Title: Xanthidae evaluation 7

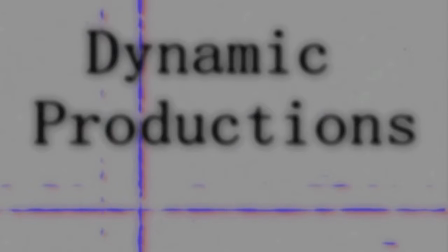0:02 Hi all, this is Dynamic Productions. I'm Aaron Wallace and we're going to be doing evaluation question 7.
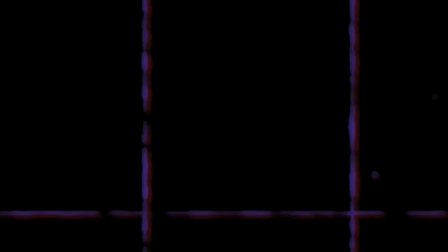0:09 Looking back at your preliminary task, what do you feel you have learned into progression from it to the full product?
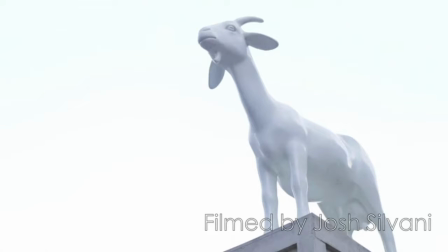0:16 So straight away, we're just going to skip to the first scene and to the first big shot of the film, which was the cut of the goat. Now, originally in the filmmaking process, we didn't have the cut of the goat.
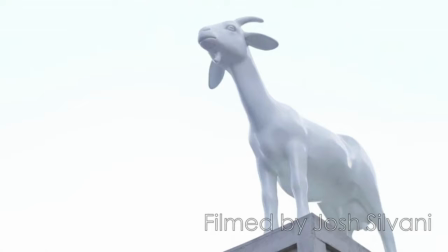0:30 We just had it straight to Monday's eyes. That's our leading actor, and then to him walking. But when we went back on our second day to film, we figured we wanted to drop subtle hints of the type of character we wanted Carl Machiavelli to be.
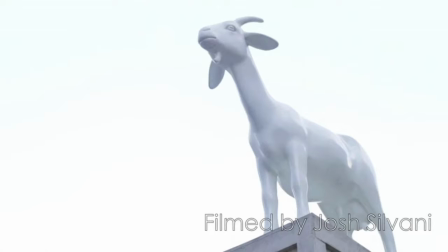0:46 So we put the goat there to sort almost symbolize hard work, trials and tribulations he might have to go through, lifting other people's weight,
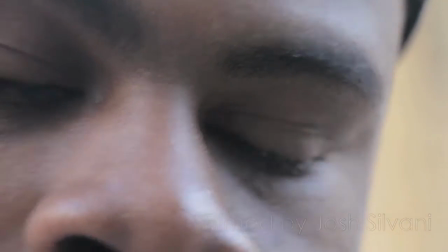0:57 carrying their workload, and it's sort of symbolic of, in a way,
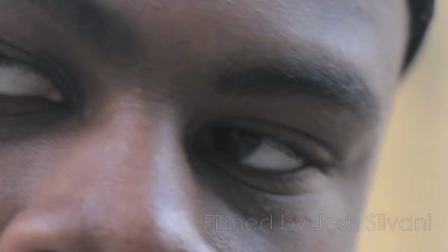1:03 young black men in today's society. So after that, we get the shot to Monday's eyes. Now, the reason why we had it so zoomed up into his face is because we wanted to know you are seeing this whole thing from his perspective and only his perspective.
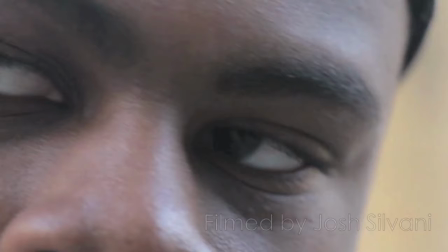1:23 We wanted, to show the world from the perspective of someone who is perhaps underprivileged, of a lower class, doesn't have as much money. But we also wanted to show that he's not completely stereotypical as well, as you'll see later on in Xanthidae.
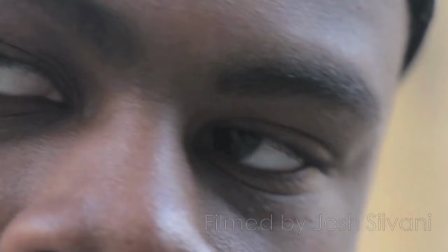1:41 Now, if we go back to our prelim,
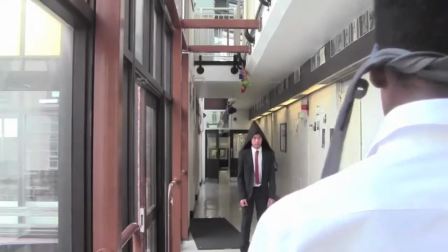1:44 there's a lot of changes because in our prelim originally, we didn't actually explore the emotional depth of the characters we used.
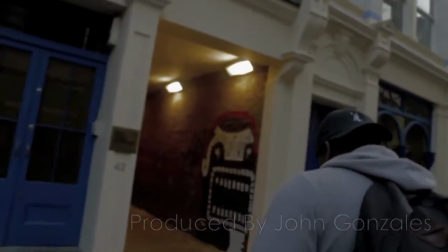1:52 Instead, it was more of just, here's a horror movie, the character's scared, dies at the end.
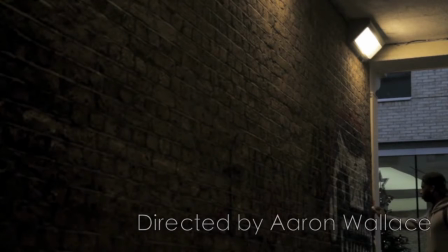1:59 But in this, we wanted to draw it out and make it so much more complex. That's why you have scenes like the red room, the blue room, and the white room, where we can see different emotions.
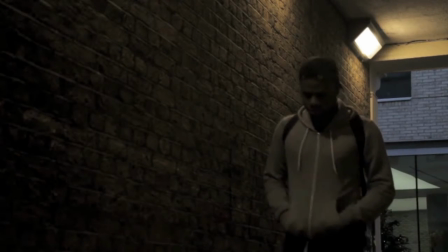2:11 We can see him struggling with his inner self,
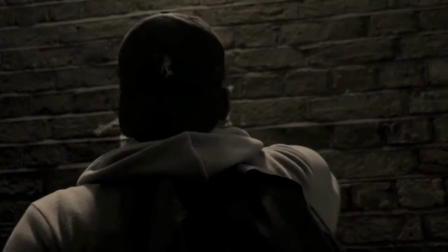2:14 not sure what is right and what is wrong, whether he loves or hates his parents.
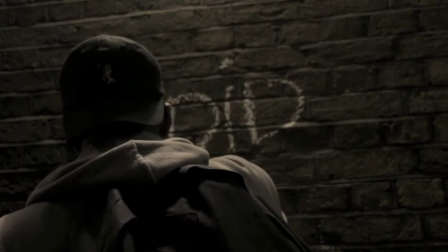2:20 We added all that because we wanted the emotional depth. We wanted people to know not all young black men are just angry and violent.
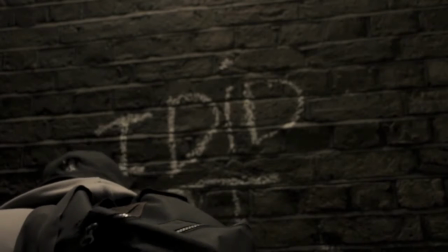2:29 We just want to explore all different kind of ideas.
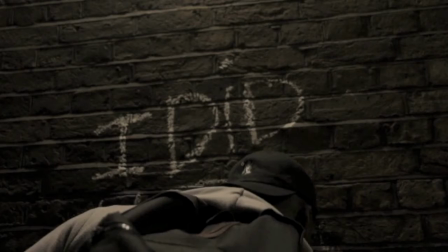2:32 So that's why when we discussed this, we all joined together and came up with the ideas of the red room, blue room, and the white one.
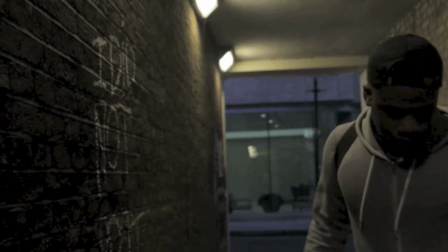2:43 Then another important scene in our production, Xanthidae, you have the "I did not do it." Now, straight away with that scene, we can already see the mental, fragileness of our main character, Carl Machiavelli.
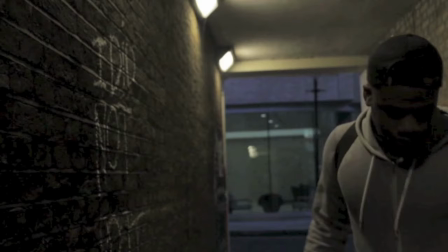2:59 He's going around with chalk, writing on walls. This isn't something a sane person would do. Because he's so weak emotionally, he feels like he has to show someone, even if it's just himself, or just to appease his mind, that he didn't do it, that he is innocent.
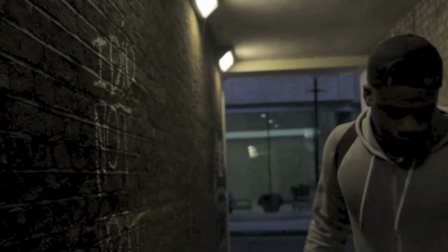3:17 There's a long backstory to this production, but just in case you don't know, basically, he killed his parents when he was younger because they were abusive, and now, however many years later, he's living his life, but he still hasn't gotten over it. And so, we can really see that in this opening 2 minutes with that first shot, and that's why we did that,
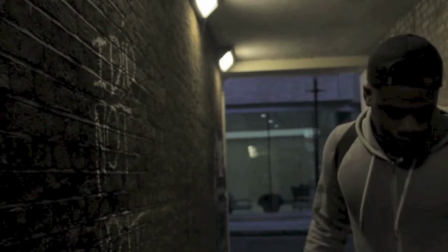3:36 because we wanted people to know, okay, he's done this evil thing, this horrible thing, but doesn't mean he wanted to, It's almost in a moral gray zone because he was getting abused. He was being, harassed by his parents, like badly, physically, emotionally, mentally.
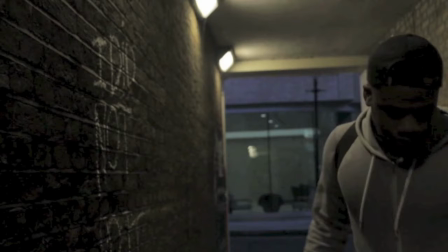3:56 And he did what he thought he needed to do. Now, to many people, that's wrong. Murder can't really be justified. But in this 2 minutes, we sort of wanted to show a different perspective.
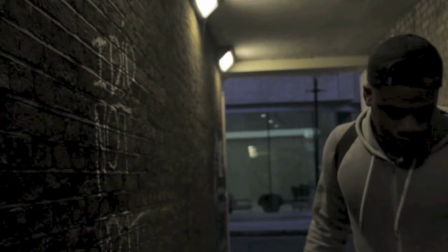4:09 And if we were to go on and record more, we dive into this, even more. And that in itself is a big improvement from our prelim, because the prelim was very one-dimensional. We never really explored those kind of ideas and dug deeper in.
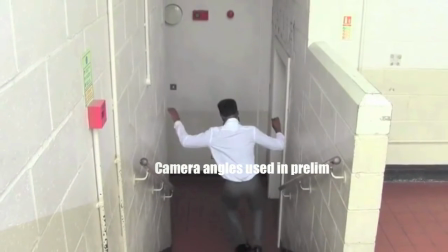4:27 Another thing we've learned from our prelim is being able to use a variety of different camera angles,
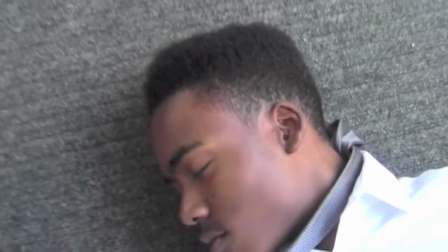4:32 because for our prelim, we kept it, fairly simple. Nothing really too crazy.
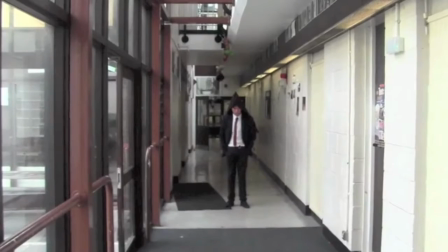4:39 The techniques we used, like match on action, and the shots were, they were simple, but this, we wanted to go, as far out as possible.
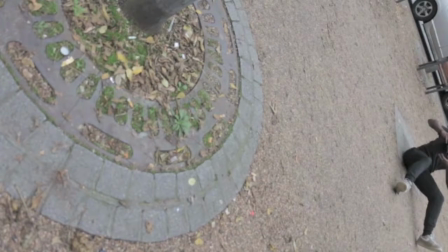4:48 We wanted to really use the camera in the best way possible to reflect the world in his eyes.
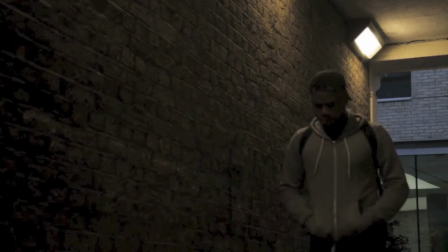4:54 That's why you've got the very last shot at the disgruntled angle, and that's sort of to show
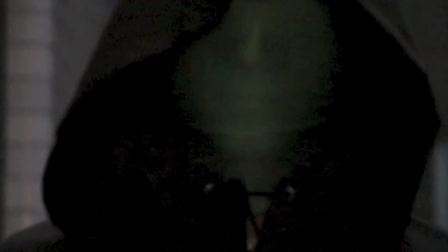5:02 You know, is he insane? Is he crazy? We don't know. Possibly, probably.
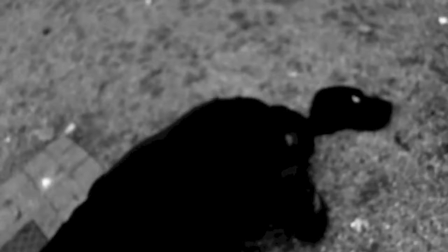5:09 You know, that's why we've done all that.
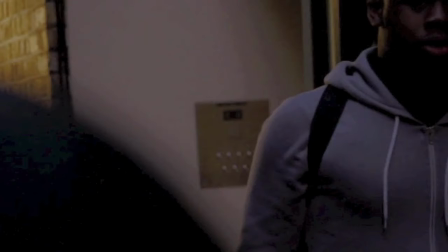5:11 Because we really want to hammer home this idea of being fragile and weak and emotional. Okay. Then we have the Red Room scene. Now, it's, it is up for interpretation, but you know, the original idea of it almost was isolation, being alone. You have no one else. In that scene, Carl Machiavelli is alone. All he can do is talk to himself, try to convince himself, you know, he's not done anything wrong. He might not say anything in the Red Room scenes in particular, but the panting, you know, the sweat, we can see he's visibly distressed. And we really wanted to illustrate that to the audience, but with very few words, which is why we didn't have him speak in this particular scene.
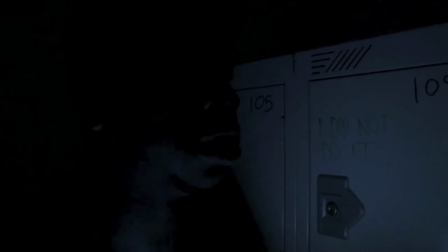6:01 Then you have the Blue Room scene, where he's a bit more, he's showing a bit more emotion, you know. He's saying, Mom, Dad, you know, we see, you know, the more remorseful side of Carl Machiavelli.
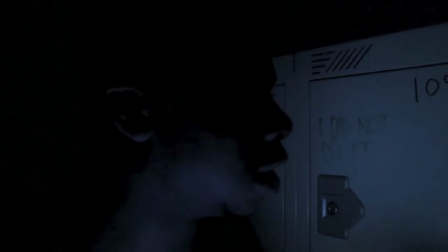6:18 Because, you know, we really want to show multiple angles of this person.
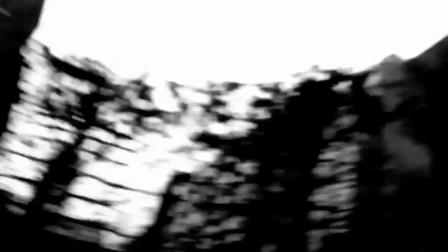6:22 And then you have the White Room scene, where we sort of see a bit of everything, because he calls out for his parents,
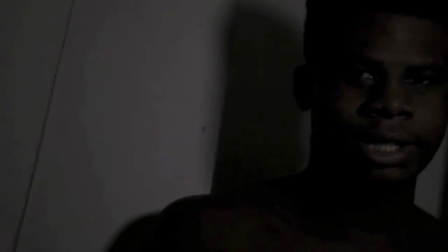6:30 saying he loves them, then immediately after says he wants to kill them. You know, we did this to show the parallels in his mind.
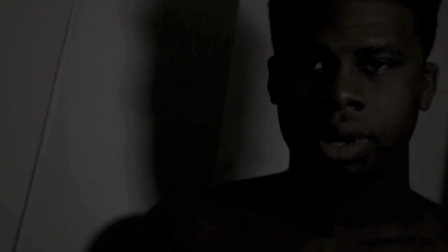6:39 And that's those three scenes summarized pretty much.
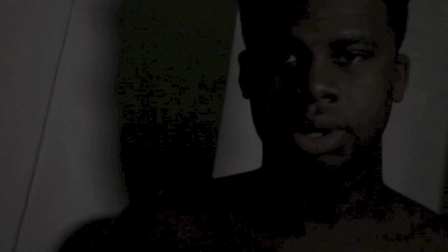6:43 And those three scenes, in a way, were indirectly inspired by our prelim.
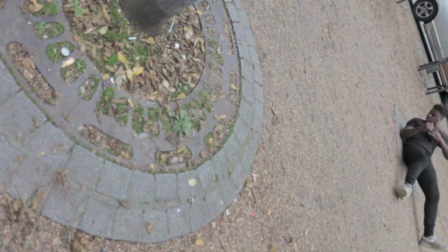6:50 Because our prelim, the way it ended, we were going to have it cut to, you know, a scene like that and show the guy who died at the end of our prelim in one of those rooms as a sort of afterlife kind of scene. But we opted not to in the end because we didn't have enough time and we had to make cuts.
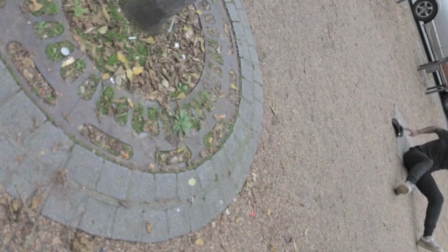7:09 But we took those ideas and incorporated them into our new film, Xanthidae, the story of Carl, and we just made it a lot better. So yeah, that's evaluation question 7.
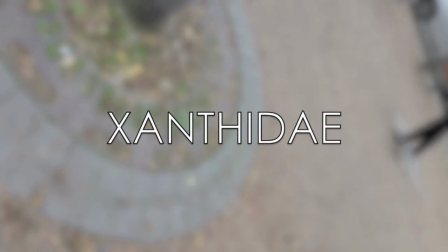7:23 This has been Dynamic Productions. I'm Aaron Wallace. Yeah.